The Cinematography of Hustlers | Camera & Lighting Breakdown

You get to see the club for the first time during the day, which means all the lights are on and it's demystified. It's not the club that's meant for men, it's the club that's meant for the people that work there, the women. All right, here we go. So this is fun because we actually get to draw the club.
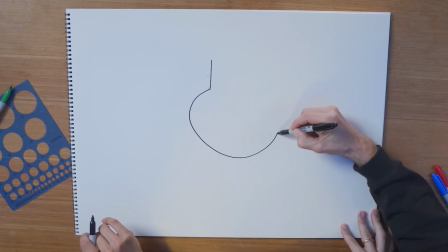12:13 The stage kind of goes like this, and then there's steps down on either side.
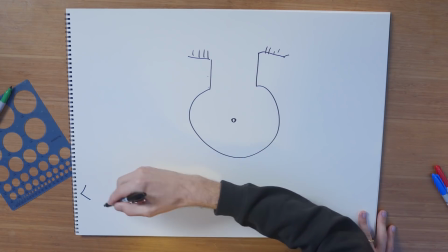12:18 There's like a main pole here. And there's the entrance to the club is here. There's a bar here, seats all over the place. The beauty of this, and this is the genius of Laureen,
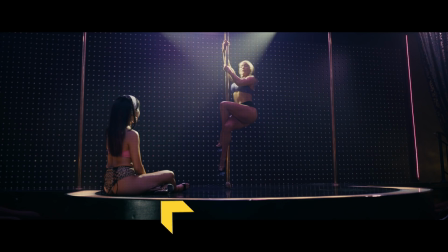12:30 is that the blocking is such that Constance is like sitting like a kid looking up at her hero and the blocking does all the storytelling you need.
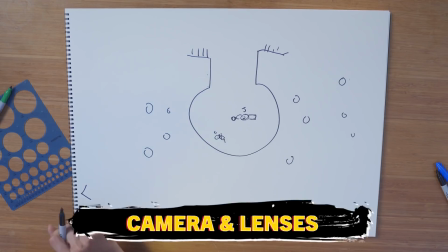12:38 Talk to me a little bit about camera, where are we placing this? Okay. Why did we place it this way? So the thought here was to shoot the whole scene handheld to camera.
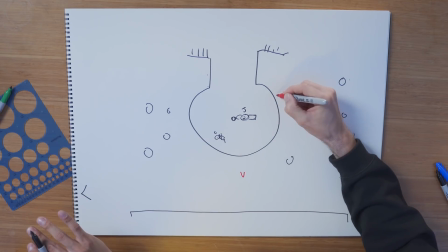12:44 The camera probably started in a Y to see what was going on. And then we had another one doing like a long lens through her body to Constance.
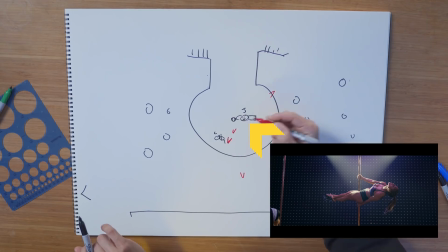12:53 Then we have looking up at how incredible Jen is from Titer. Then we have stuff where we're actually standing with Jen at the pole. Lenses? Probably somewhere in the 50 mil zone. Yeah. Probably 35s, 50s, 80s. Stuff that you can like be with them and all handheld so that it's just with them. It's physical, it's fun, it's loose. Two cameras giving you shot. What are our first two cameras that we're shooting with? What are the second two? Everyone starting wide for obvious reasons of like, you start wider, the lighting, you've set it, and then everyone gets to know the scene, actors start to warm up, and then as you move in, you start tweaking and getting closer. We probably started shooting more on Jen because she was doing all this for real.
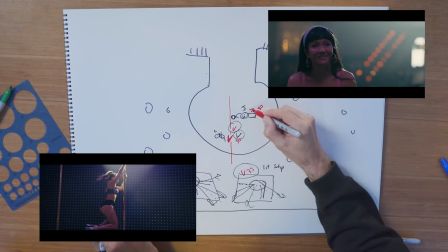13:32 We wanted also Constance's reactions to it in real time. This and this. We wanted to make sure, like a stunt, that when she had nailed it, we had covered it.
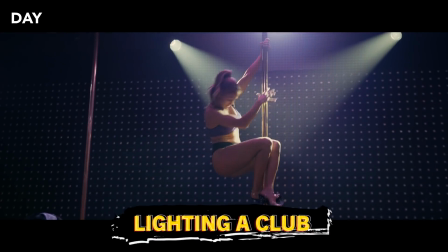13:38 This is interesting to me because just from the way that you lit it, I can tell, even though it's indoors, even though I really have no sight of sunlight or anything in this,
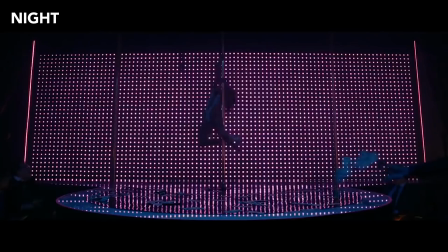13:47 I can tell that this is the club during the day as opposed to the club at the night. Totally. There's a few things doing that. So the main thing that's going on here is this is all the built-in club lighting, right? Which is basically there's a scaffolding rig up here.
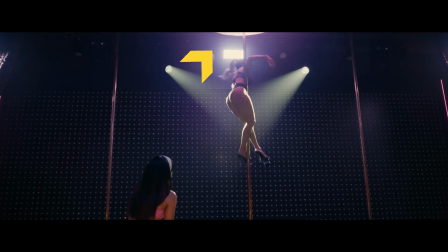13:58 You can actually see one in the shot. They're like these LED square lights that just like put a ton of light.
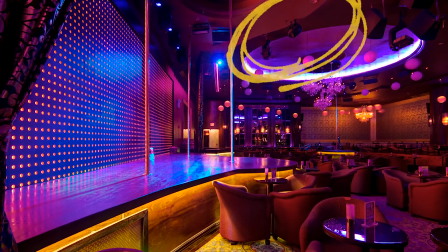14:03 And what is scaffolding for people that don't know? Scaffolding is like these metal beams that can hold a lot of weight.
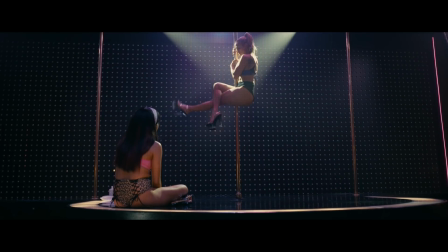14:09 With those, then we had a couple of mover lights up here, which are like those theatrical mover lights. Cross beams are there to outline her muscles only.
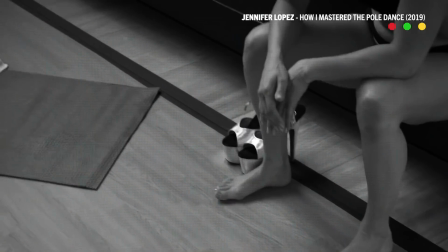14:15 Make sure that this doesn't look like how the men see it. This is athlete lighting, actually. I mean, I think a lot of sports commercials do this kind of thing.
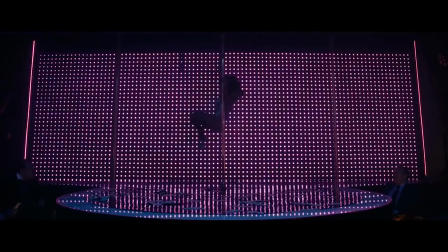14:21 That's the main difference. It's like when in the scene where she's dancing at night, is she's top lit and under lit. It's like this alien, it's like sexy alien lighting. Her body's super smooth. Totally. She's this idealized version.
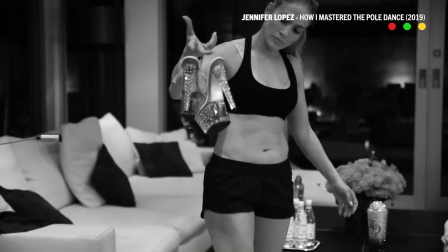14:30 But in this scene... You realize it's just hard work, and she's an athlete. Now, the stage itself, the floor, you see that ring of light.
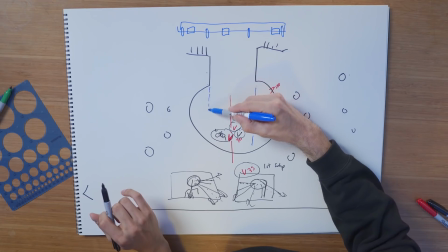14:37 Now, the actual club did this,
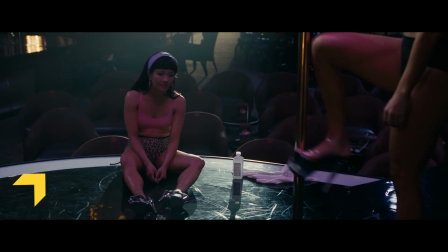14:39 but we asked Art to build this into a circle and extend it and then make the entire thing here plexi.
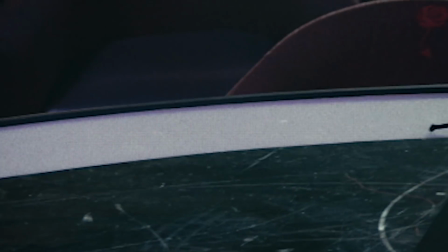14:46 White milk plexi. We tested a bunch of plexis and found the one that was the right quality on skin.
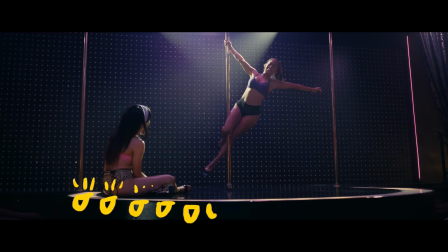14:51 Inside this ring underneath are LED lights pointing up into the plexi. Wait, this was not a part of the location. You guys built this part into the stage. We extended the stage.
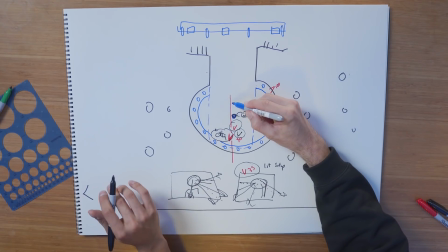15:01 So then also what we did is above the center pole, we built a soft box, which I'm not sure if you can see it in this scene, but there's a soft box above the pole.
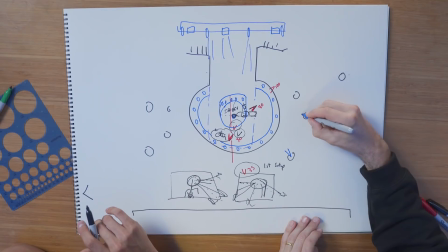15:08 And you also all around the club rigged all the ceilings. Yeah. There are movers, there are floodlight LEDs. This is the kind of the idea is like you rig all this and then you can do whatever you want. I see. So with all of this, we're able to then make it look like day or night.
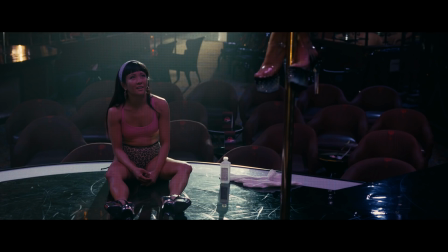15:22 So the day scene, what you're looking at is all of these lights turned on to like 100%. The space is now lit. And then the other main thing is that you can see there is that there's a wall of LED lights. Yeah.
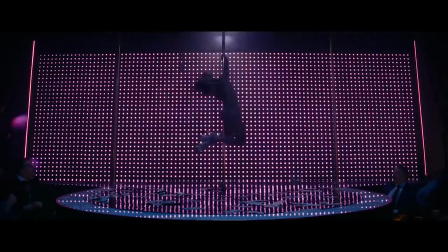15:33 That came with the club. When we're at night in club mode, we had them on. We got lucky.
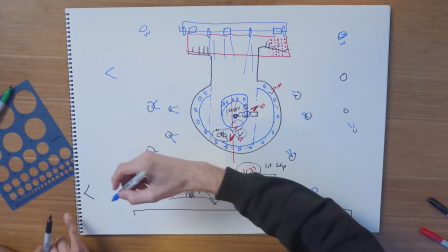15:37 And the only other thing that we're missing here is really that there was an open front door and we I think we put a giant probably 12 by of white diffusion So that when you look out,
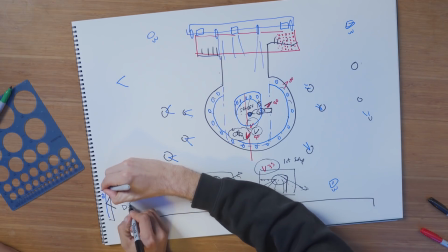15:45 it's blown out. Yep. And we shot an 18k HMI through it back here There are like just club lighting either lamps or steps or LED things.
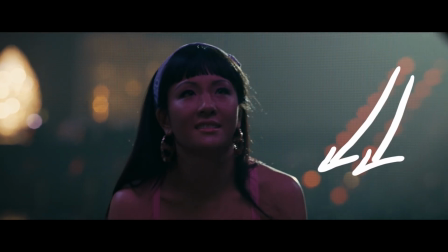15:53 It's all just like point source I like this cuz that makes a nice little line point. We all are better to exactly There's also like there's a shiny curtain on the far left. Like that's not actually a light That's just a curtain reflecting light It's like often we just ask for like mirrors or like shiny surfaces for the background because you're literally doubling all of your lights in the space.